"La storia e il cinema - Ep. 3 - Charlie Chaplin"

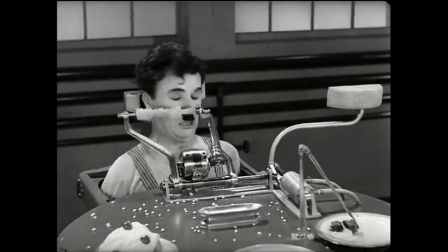La pellicola ha comunque una colonna sonora e varie parti di parlato, che però non sono sincronizzate con le immagini, ma sono doppiate. Questa scelta di imporre un film muto nell'epoca del sonoro fu così forte che molti ci vedono addirittura una denigrazione del parlato nel film.
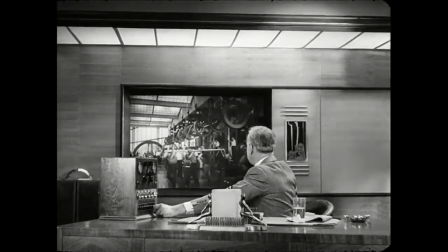Se guardiamo con attenzione alle poche scene in cui i personaggi parlano,
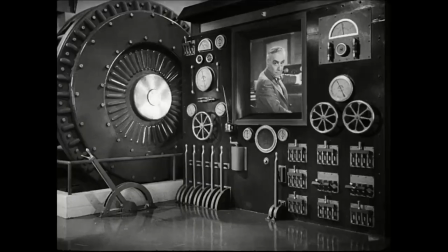possiamo vedere come Chaplin associa sempre il parlato a qualcosa di futile, o in certi casi anche di ostile.
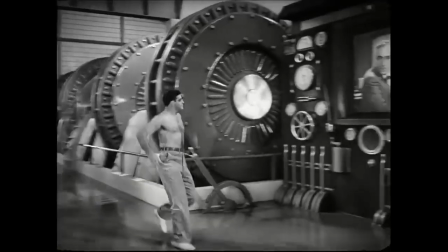Il proprietario della fabbrica parla ai suoi sottoposti tramite un altoparlante.
Section 5, speed her up, 4-1.
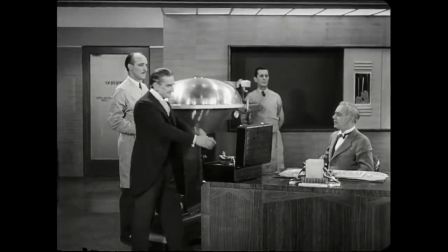L'inventore propone la sua invenzione lasciando che un disco registrato parli per lui.
Good morning, my friends.
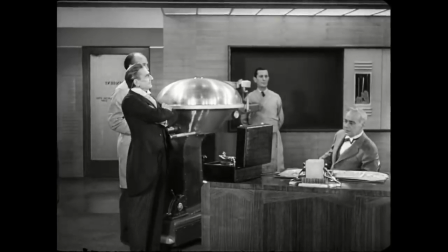This record comes to you through the Sales Talk Transcription Company Incorporated.
La parola diventa quasi uno strumento materiale, lo strumento del potente per comandare e del furbo per raggirare.
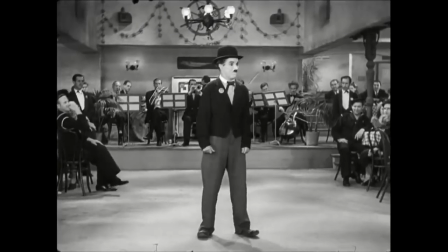Quando poi sarà Chaplin a parlare, le sue saranno parole inventate sul momento e senza senso,
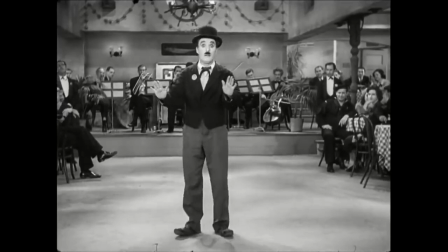ma lo sketch comico riesce lo stesso, perché ciò che conta non è il contenuto, ma il modo in cui è espresso,
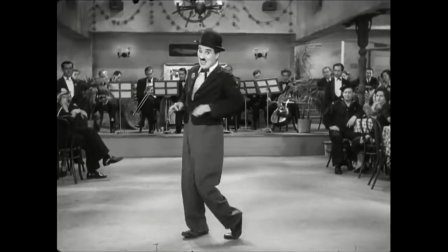sottolineando ancora una volta l'inutilità stessa della parola. Ma perché tutto questo astio verso il parlato? La risposta è quasi ovvia. Chaplin e i suoi personaggi sono muti.
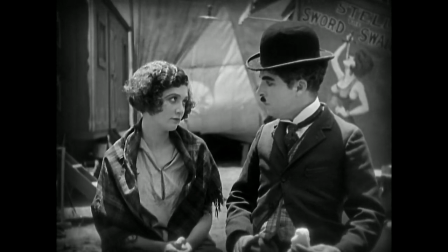Sono nati nel cinema muto e sono cresciuti con esso. E per tutti questi anni hanno funzionato senza dover proferire una singola parola.
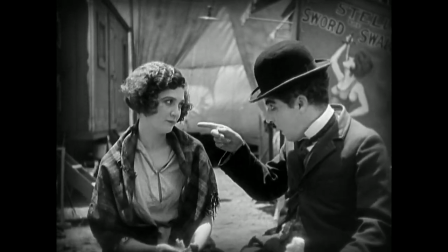È la rivincita del vecchio sul nuovo. Chaplin però coglie l'occasione per sperimentare con la colonna sonora.
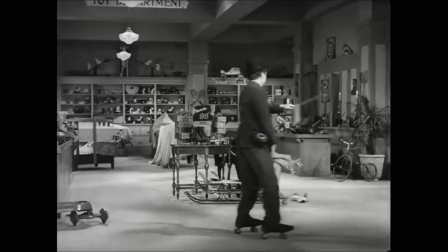Nella sequenza dentro il centro commerciale, i due protagonisti si divertono a pattinare in giro per il palazzo.
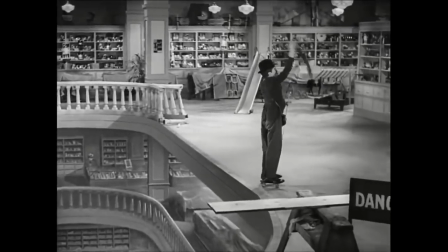Chaplin si diletta con un numero acrobatico, pattinando bendato fino ad arrivare, senza accorgersene, sull'orlo di una caduta.
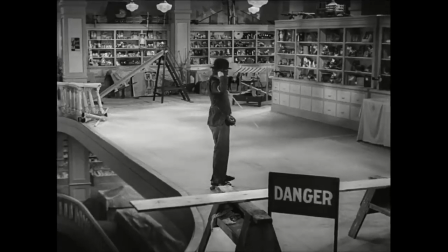La scena quindi sarebbe colma di tensione, ma la colonna sonora è tranquilla e spensierata.
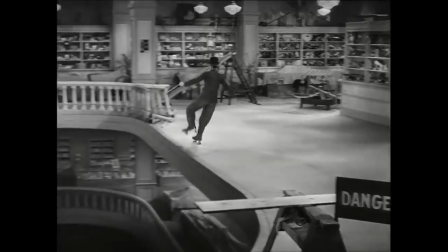C'è quindi una contrapposizione con la realtà oggettiva delle immagini, colma di tensione, e quella soggettiva di Chaplin, che pattina spensierato. Questo è un altro esempio della profonda complessità dei film di Chaplin, in cui due cose contrapposte vengono messe insieme per creare un effetto del tutto nuovo.
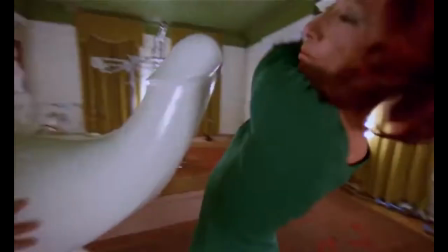Possiamo ritrovare questa tecnica in molti altri grandi film di oggi. Kubrick, ad esempio, ne fece un uso frequente in diverse scene di Arancia Meccanica.
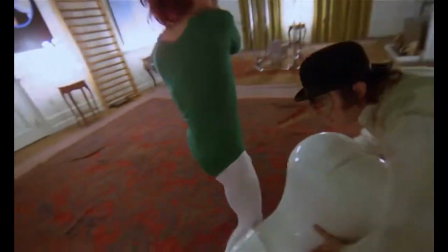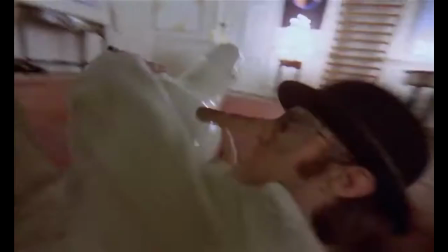C'è poi un altro elemento di cambiamento all'interno del film, e riguarda la visione dell'universo femminile di Chaplin. perché per la prima volta nei suoi film vediamo un personaggio femminile che non è la classica donna in difficoltà che non può provvedere per se stessa.
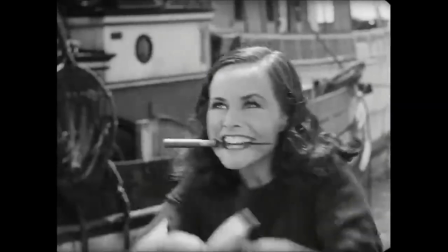È senza dubbio un personaggio in gravi difficoltà economiche, ma già dalla prima scena in cui viene introdotto possiamo capire che riesce molto bene ad arrangiarsi con ciò che trova.
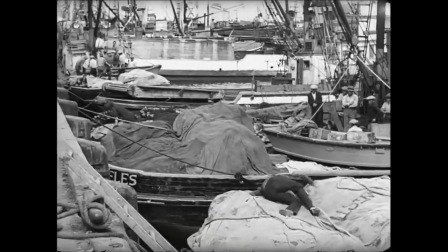Non è più la classica donzella che ha bisogno di essere salvata, ma è addirittura più energica e intraprendente di Chaplin stesso.
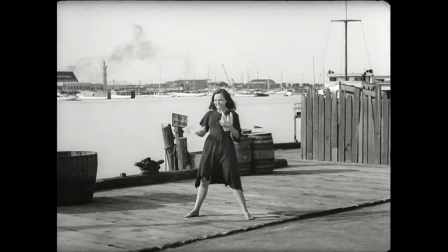È lei infatti che gli trova il primo lavoro stabile dopo che lui ha arrancato per tutto il film, non riuscendo a concludere nulla.
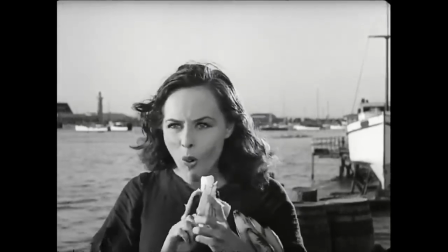C'è inoltre un altro elemento nel finale che si differenzia da molti film di Chaplin.
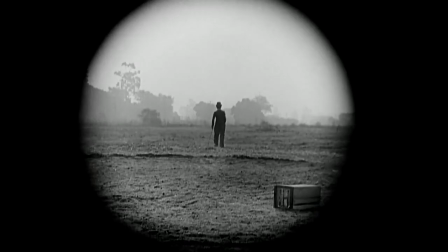Spesso infatti dopo mille avventure, il film si concludeva con Chaplin che camminava da solo verso l'orizzonte, in cerca di un nuovo modo per tirare avanti. Stavolta invece lo vediamo camminare, mano nella mano, con la ragazza.
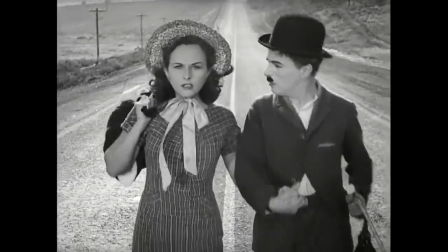È comunque un'immagine malinconica, perché li vediamo camminare verso un orizzonte vuoto, ma perlomeno hanno l'un l'altro.
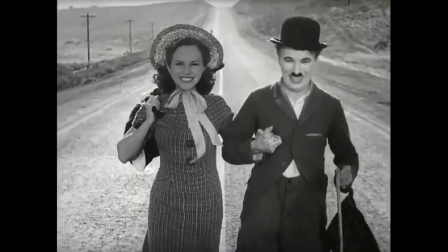C'è quindi, insieme alla malinconia, un elemento che possiamo chiamare di speranza, resilienza, o anche solo volontà di sopravvivere e andare avanti. Tempi moderni risulta interessante anche dal punto di vista della struttura. Possiamo dividere il film in tre parti, con la sequenza dei grandi magazzini al centro, che fa da divisorio tra la parte iniziale e quella finale del film.
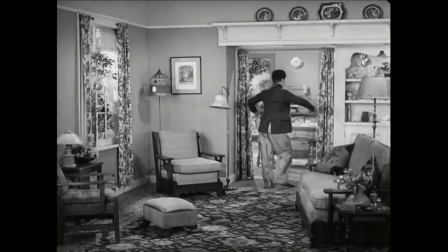E ciò diventa ancora più evidente se facciamo attenzione all'assonanza tra le scene. È come se il film fosse basato su una serie di scene in rima.
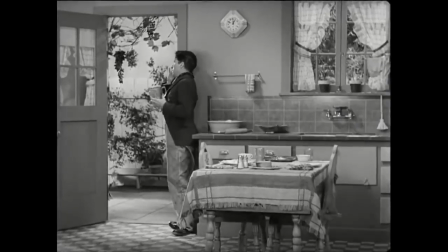Ad esempio, nella prima metà è presente una sequenza di fantasia, dove Charlie e la ragazza si immaginano un futuro insieme in una casa ben curata.
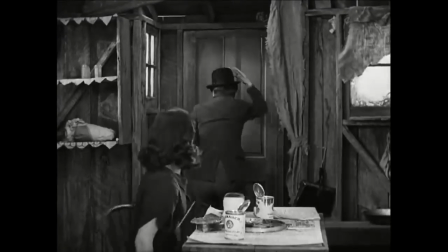Questa fantasia si avvera nella seconda metà del film, ma con l'inserimento della realtà.
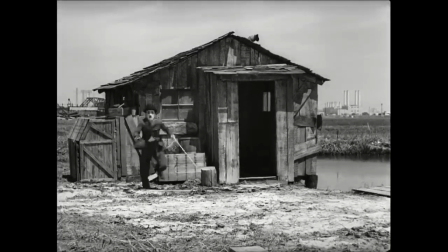I due infatti vivono insieme in una catapecchia nella palude.